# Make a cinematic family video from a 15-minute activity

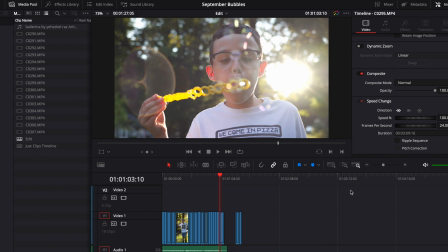[3:25]
There you have it, a 15-minute activity turned into a priceless keepsake.
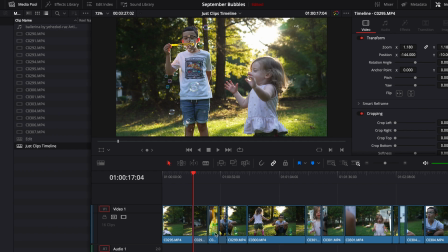[3:31]
Now let's talk about organization and strategy. In total, I have 15 different clips from my camera that I've imported into my project. Not every clip will make the cut, and only the best part of each clip will be considered.
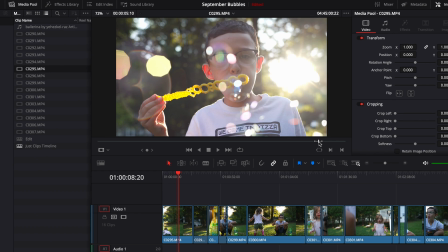[3:48]
The first thing I like to do is grab my favorite part or parts of each clip and place them in a timeline.
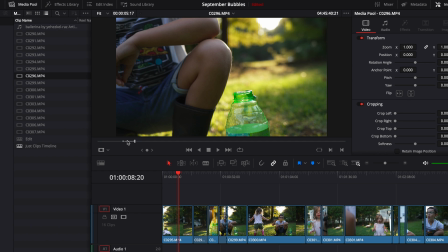[3:55]
If I think there's a chance I'll use it, I'll drop it in. The sequence doesn't tell a story yet. I'm simply organizing all my shots so I know what I have to work with.
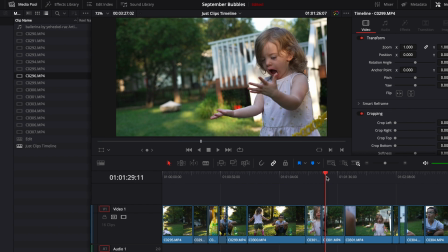[4:05]
When I finish this step, I'll have a rough idea how long of a video I can make by looking at the group of clips in the timeline.
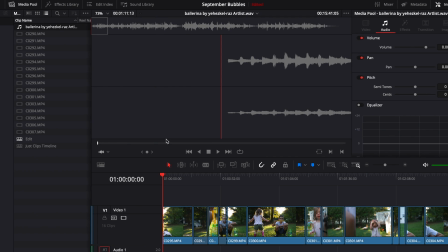[4:13]
The next step for me is adding some music. Music is its own topic and deserves its own video.
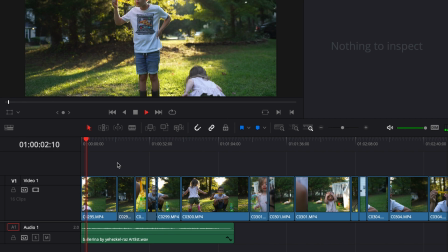[4:21]
So all I'll say about music here is that it helps me tell a story.
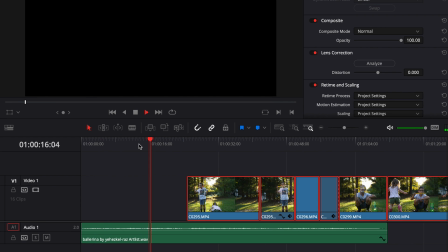[4:26]
It's not free, and it's difficult to find the right track.
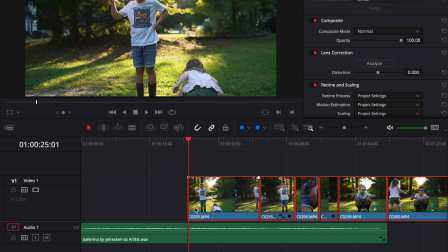[4:30]
For this project, I found a nice, subtle piano track that reminds me of a ballet.
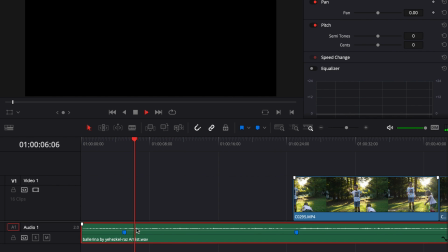[4:36]
I plop it into the timeline and immediately start marking some of the important musical transitions.
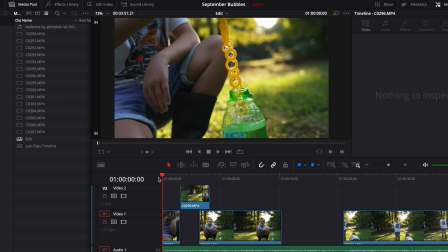[4:43]
This will help me create a story that flows. Choosing the first few clips tends to be the most time-consuming for me.
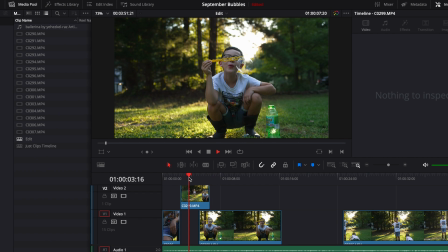[4:51]
Typically, I'll look for the best establishing shot, meaning a clip or clips, in this case, that grab attention and set the scene.
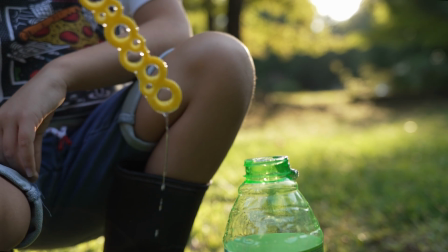[5:00]
I have chosen a close-up shot of the bubbles as the intention getter and my widest shot of the activity to start things off.
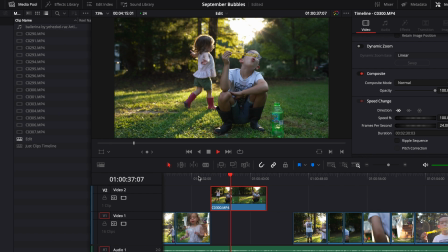[5:09]
Along with music, shot variety will help me keep the video flowing.
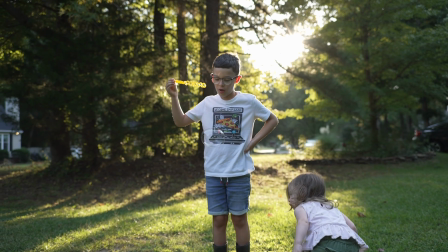[5:14]
I love this angle of the kids playing with the setting sun behind them.
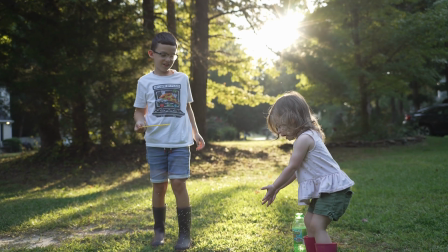[5:19]
In order to make these shots really pop, bubble pun, I have to include alternative angles.
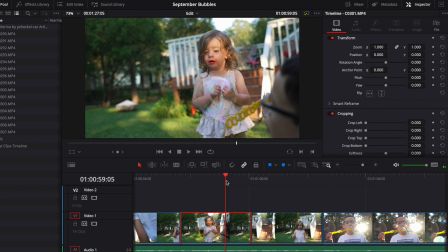[5:27]
One benefit of shooting 4K resolution, literally 4 times the resolution of HD, is that I can easily adjust the framing of a shot, since my final version will only be 1920 by 1080.
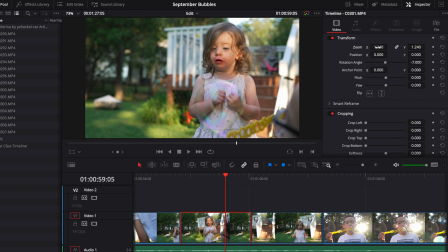[5:41]
Here I am fixing this off-angle shot by finding the horizon.
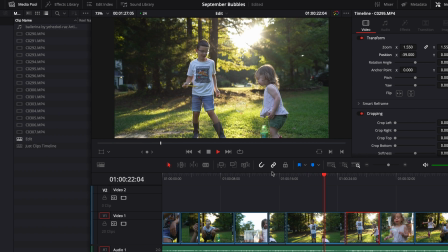[5:46]
And for this longer shot, I can make it feel like 2 different shots by punching in close to grab a facial expression.
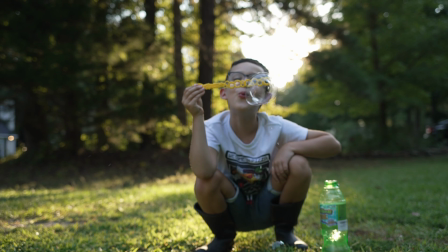[5:54]
In the end, the main things that helped this video come together was the time of day, which was a setting sun,
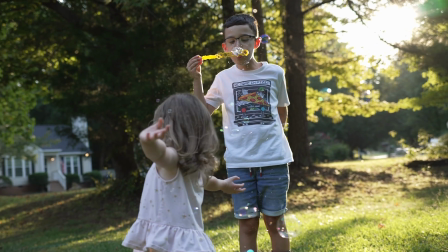[6:02]
filming an activity with movement in slow motion, and capturing enough variety to tell a story.
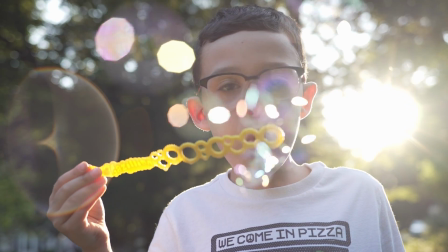[6:10]
There is a lot of detail I could get into, but I'd rather leave it at that. Feel free to send me the questions you may have.
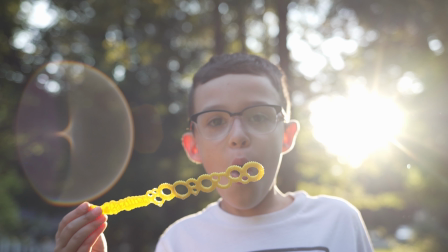[6:17]
I'd love to help you out.